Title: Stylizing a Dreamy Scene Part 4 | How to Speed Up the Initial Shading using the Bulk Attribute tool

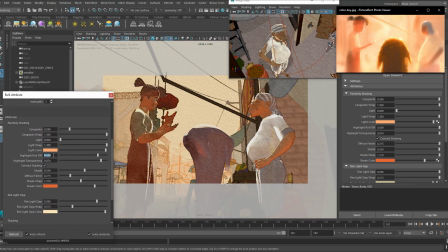[12:21]
Then I'm gonna increase the roll-off, decrease the transparency. Gonna set the light color to the one from our color key.
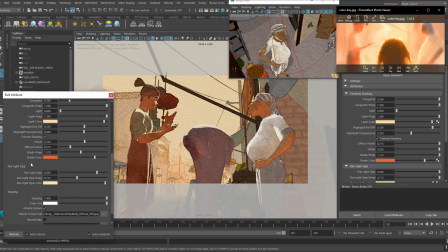[12:36]
Also control the rim light. Actually, I'm only gonna work with rim light and not with highlight in this case. Like this. Now the textile.
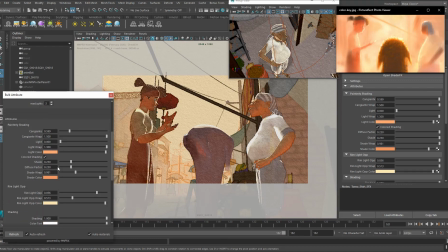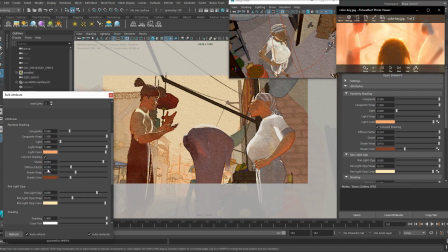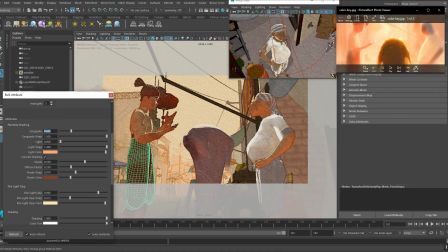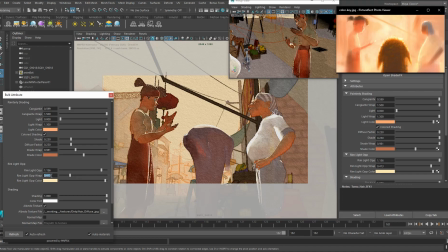Now we're gonna go on the other character and make the changes accordingly as well.
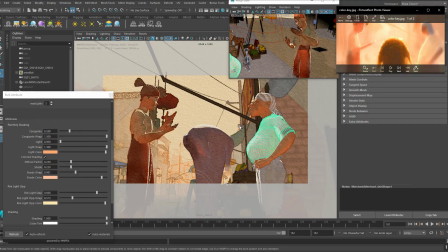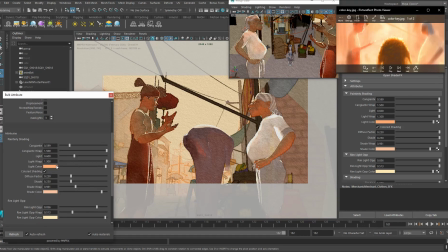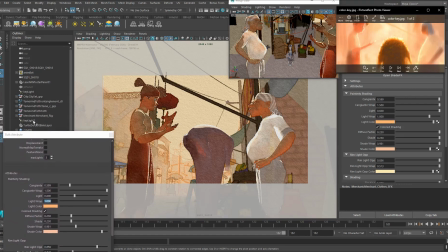[13:57]
All right, let's move the light that points to this guy a little bit.
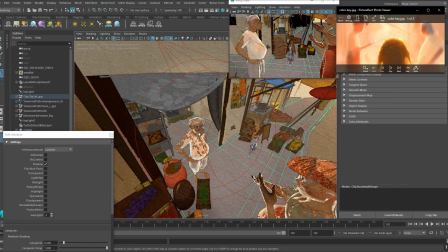[14:03]
So we're gonna move it a bit further so that we have a bit more shading information in the front, like here.
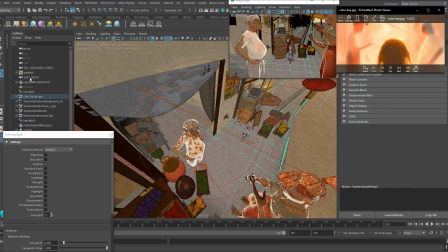[14:10]
And a bit from the top. There we go. Change to the shot camera again, and removing the lights here.
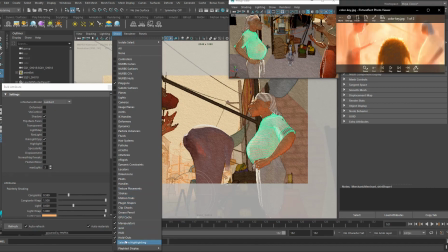[14:18]
Show and deselect selection highlighting.
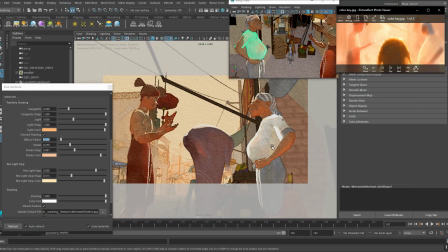[14:23]
Ah, okay, so the shirt is connected to the pants here, so I need to thread carefully there.
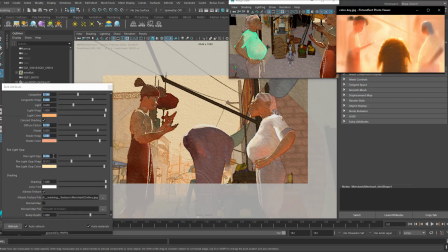All right, and now I'm gonna work on Totti here.
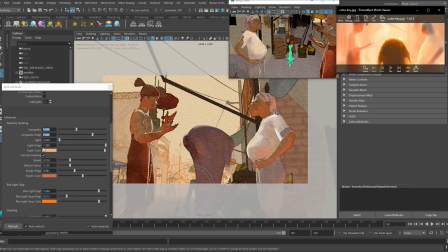So in the case of Totti, I'm also gonna change the reflectance model a bit.
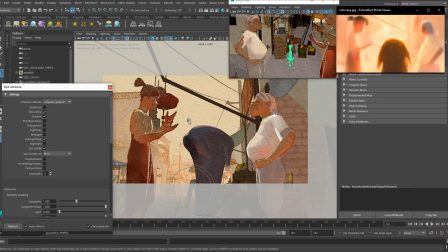[15:12]
So I'm gonna choose Angular Lambert. This is gonna push the shading more towards the back as well. So it's gonna help me a little bit with the shading achieve this smoother transition here.
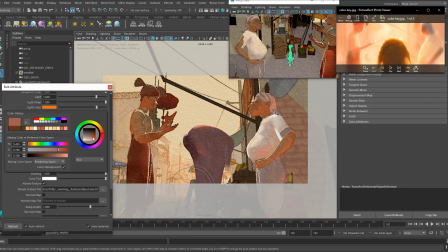And I'm also gonna try to put a highlight, but since we're using the light color as well, it might look a bit off, but let's see.
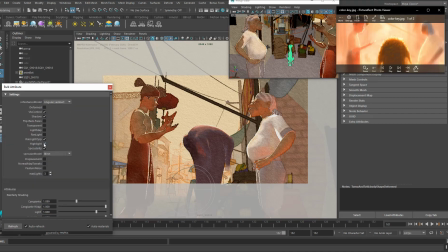[15:46]
No, I'm not gonna use highlight. It makes it look too cel-shaded.
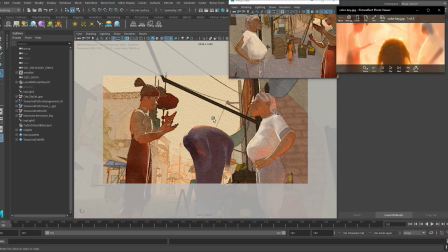[16:00]
Okay, so for now we're gonna leave the scene like that. In the next tutorial we're gonna add proxies to achieve this more dreamy effect, and then we can polish further on the materials in the scene. That's it, thanks for watching, remember to subscribe to be notified about future videos, and see you in the next one.